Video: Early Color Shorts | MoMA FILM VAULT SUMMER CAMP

Hi, my name is Dave Kerr. I'm a curator in the Department of Film at the Museum of Modern Art, and I'd like to welcome you to this year's edition of Film Vault Summer Camp. As we did last year, we'll be looking at some of the more rare and curious items from MoMA's film collection,
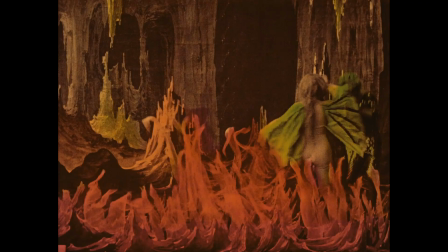starting with an overview of some early color processes.
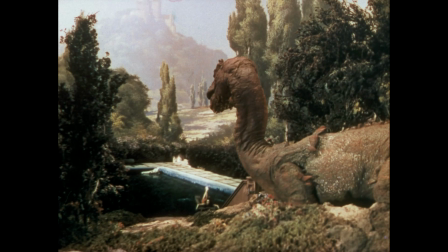There's quite a history that leads up to the glorious spectacolor we all know.
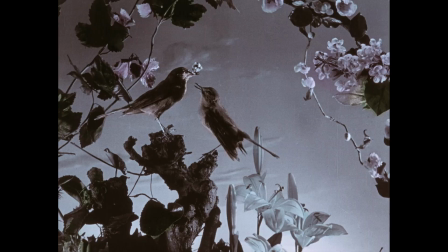And here to lead us through it is James Layton. Hi, I'm James Layton. I'm manager of the Celeste Bartos Film Preservation Center at the Museum of Modern Art. James is one of the world-class experts on this subject and we are very lucky to have him working for us and with us here today. So James, how are you? I'm doing well, thanks Dave. Good. of it. What are we going to look at today, James?
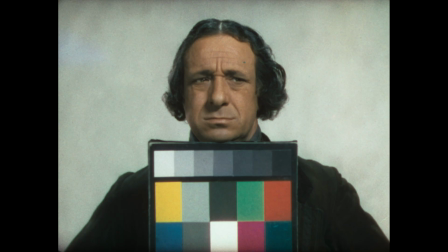So the films we're going to talk about today are all made using different color processes in the early years of cinema through to the 1930s.
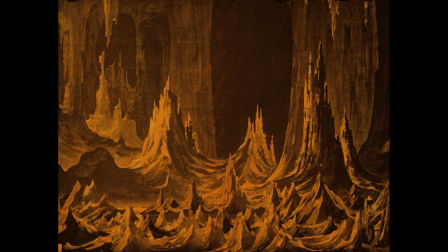So the first film I wanted to talk about today is L'Ontre Anfernal, or the Infernal Cave, set in the depths of hell. So it uses what's called stop tricks or substitution splices where it kind of adds a sort of sense of magic. The actors film, they pause, they either add or remove something from the scene,
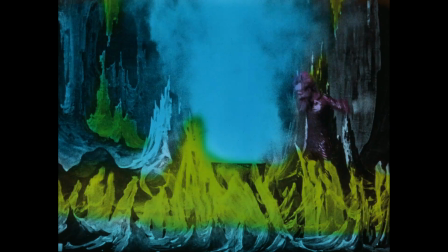you know, a puff of smoke comes and they start again and all of a sudden something's there, you know, as if by magic. And the colour sort of just enhances this sort of magical quality. That's a film we thought was hand coloured but it's probably more likely actually stencil coloured. which looks similar in appearance to hand combing, but it's a more mechanised, automated process, where stencils were used and within those areas,
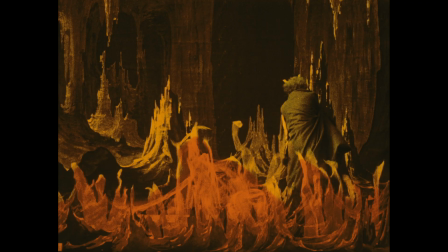the colours were applied, so the dyes were added to a black and white film print.
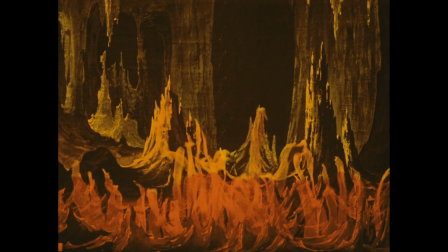On the stencil for this film, they would have had to have cut the holes for each colour that was going to be applied. This is 300 feet long, with 16 images per foot, so that's 4,800 frames that had to be coloured. It's kind of amazing when you think about it. Unbelievable. It's a very laborious work. We also have another example of stencil colouring we're showing in this series.
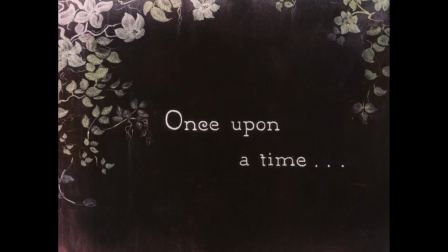La Voie de Rossignol, the voice of the nightingale,
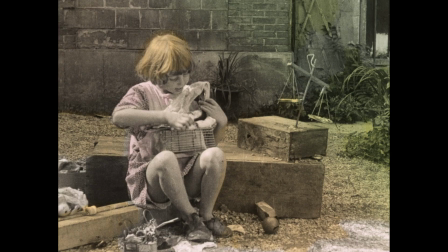which comes 20 years later when stencil colouring had really been mastered and was at its best.
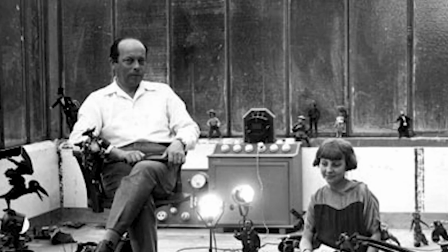It's made by master animator Ladislav Staurovich, who was born in Russia. and he had a background in kind of natural history he worked for a natural history museum and started his career as a filmmaker making documentaries about insects and
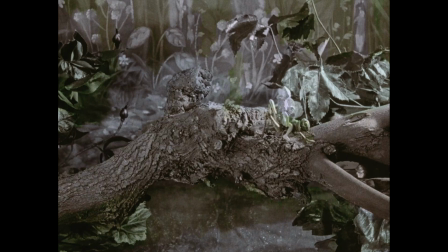things as the story goes he he found filming beetle a stag beetle fight under kind of studio lights actually killed the beetles but he wanted to find a way to film these and he ended up animating animating the actual beetles, replacing their legs with wires so they could be articulated.
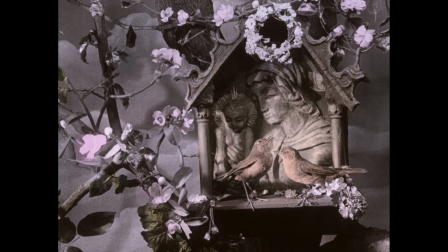And he'd made a series of really quite charming films throughout the 1910s and 20s with animals, birds.
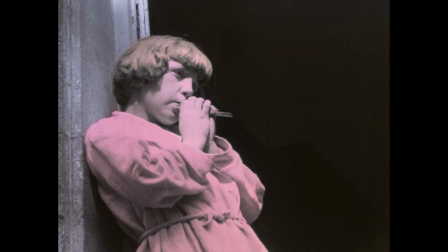In this film you'll see insects, you'll see little fairies he's created too, really quite amazing animation for the time.
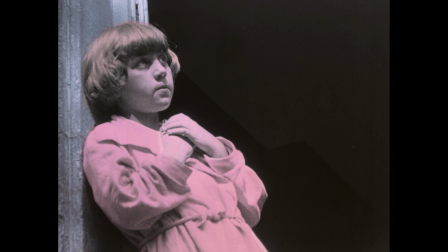And here we're seeing the colours applied I think a bit more precisely than in the previous film we saw.
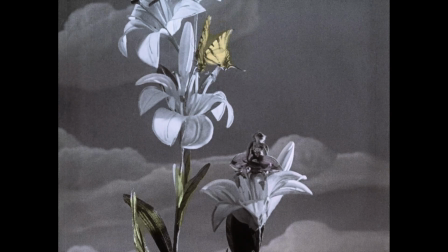The colors are kind of subdued. I think there was an attempt at more naturalism.
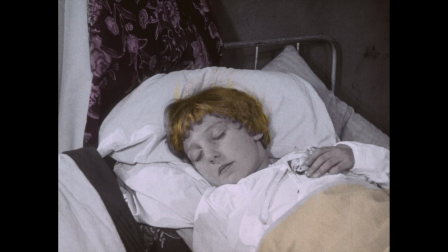The little girl's hair is colored here.
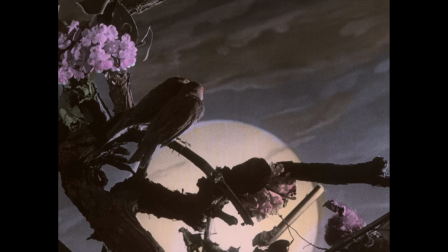Some of the animated shots in particular with the birds with kind of the moon or the sunset look really quite natural.
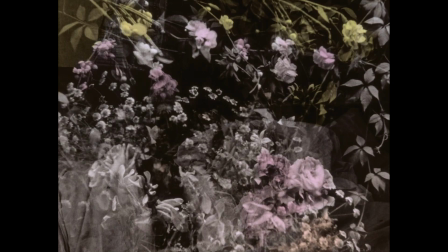Color was actually fairly common in shorts throughout the 1920s. Technicolor sort of began to rise in prominence throughout the 20s.